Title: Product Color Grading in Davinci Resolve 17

It's always difficult to track glass and water and things like that. As long as I'm gonna get like a basic tracking information, I'm gonna be all right.
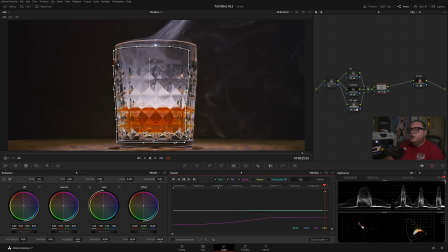12:38 All right, so that kind of, yeah, it's gonna work. So I'm gonna go to the frame so we can manually adjust things. So like that. There's many different ways you can fix this kind of stuff.
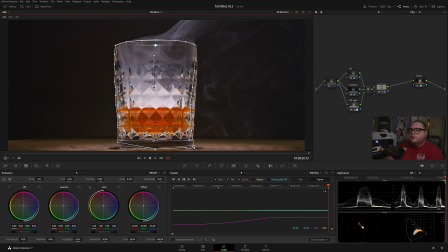12:58 I like to go in the frame, but like I said, there's multiple ways you can do it. Some easier, some not, so it doesn't really matter. Just want to get some kind of...
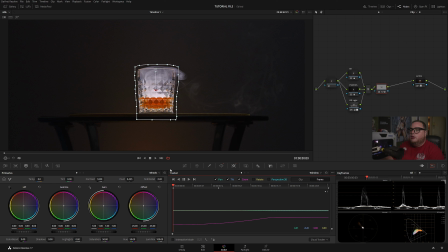13:12 All right. Yeah, that's going to do it. And then we're going to go here. And then we're going to like size it down.
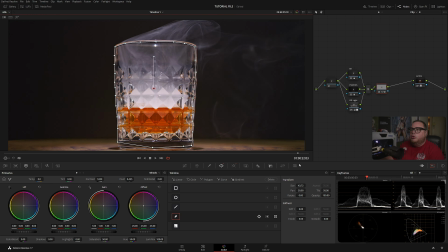13:24 So let's see. Boom. All right. That perfectly works. So now simply I'm going to use the contrast. Okay. Just like this. A pivot. Okay. Just like that.
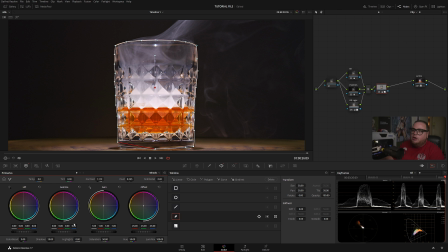13:38 And let's see if I'm gonna go a little shadow, and I want to give a little tint to the glass. So something like that. It's actually gonna look really cool.
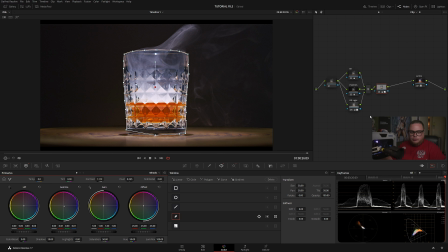13:51 So now, what did I do? Let's go to the full screen and let's see.
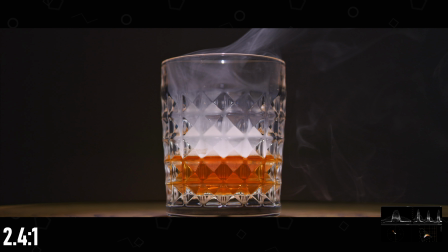13:57 So this was before and this was after. Look at that very little difference, but in reality, how much effect that actually gives us.
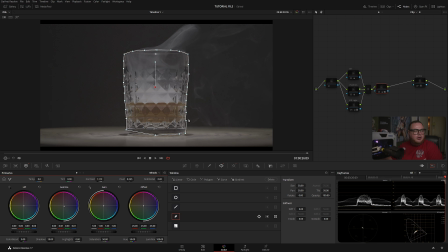14:08 So that's already incredible. And again, before and after, we're doing really a fantastic job.
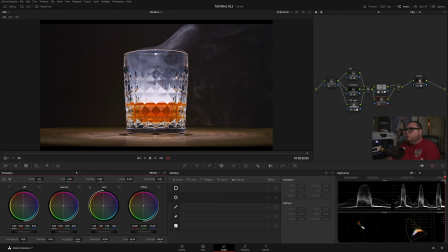14:15 Again, I'm going to do Alt P. We're going to be working again in the parallel. So let me move things around. Okay, so like that. And for this one now, let's see, what do I need? Let's toggle before and after.
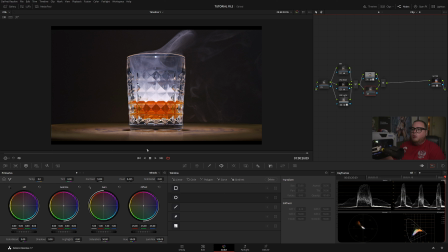14:34 Well, I kind of need overall mood a little bit. So what I'm going to do now, I'm going to put very basic, just like so, mask. All right, I'm going to invert it. I'm going to bring overall exposure slightly down.
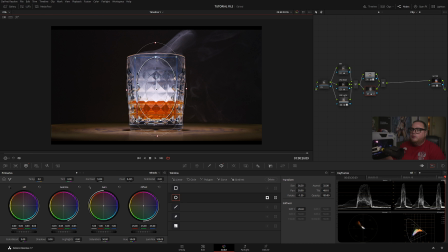14:52 Okay, I want to make sure that we have a little nice feather going on. Okay, and again, I'm going to track it backwards. And that's going to give us a little bit more dimension to this whole thing. It's going to make a little bit more extra 3D, and it's going to blend in very nicely. Unfortunately, the tracking is a little bit slow, but we're getting the thing. So let's check it out how it looks on a full screen.
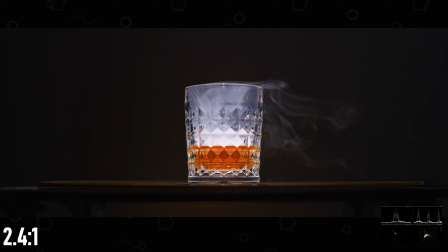15:20 And I think that looks really, really nice. Little by little, we're getting there.
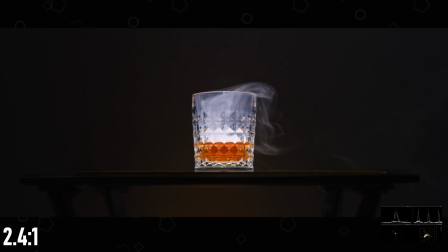15:26 So that's really cool. Okay, tracking almost complete.
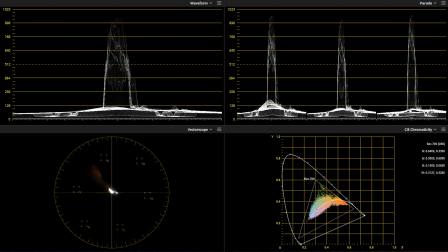15:35 So let's take a look at our scopes. Everything looks healthy.
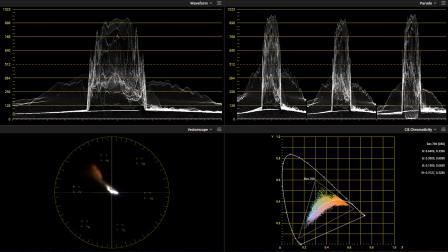15:41 Let's move it around. We're not clipping, we're not crashing anything.
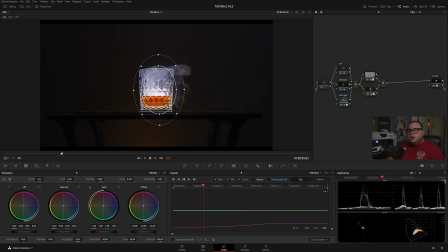15:45 So everything looks healthy, meaning that we're on the right track. And then again, this is before and this is after. All right, now let's say that we're working on something that we need to change the color of. In this particular case, let's call this one whiskey in the gyro, and how we're going to qualify it.
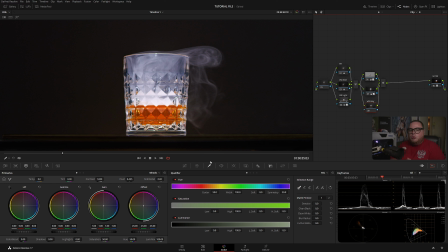16:14 And the common mistake I always see when people try to qualify something is that they're using all three. They're using hue, they're using saturation, and they're using luminance.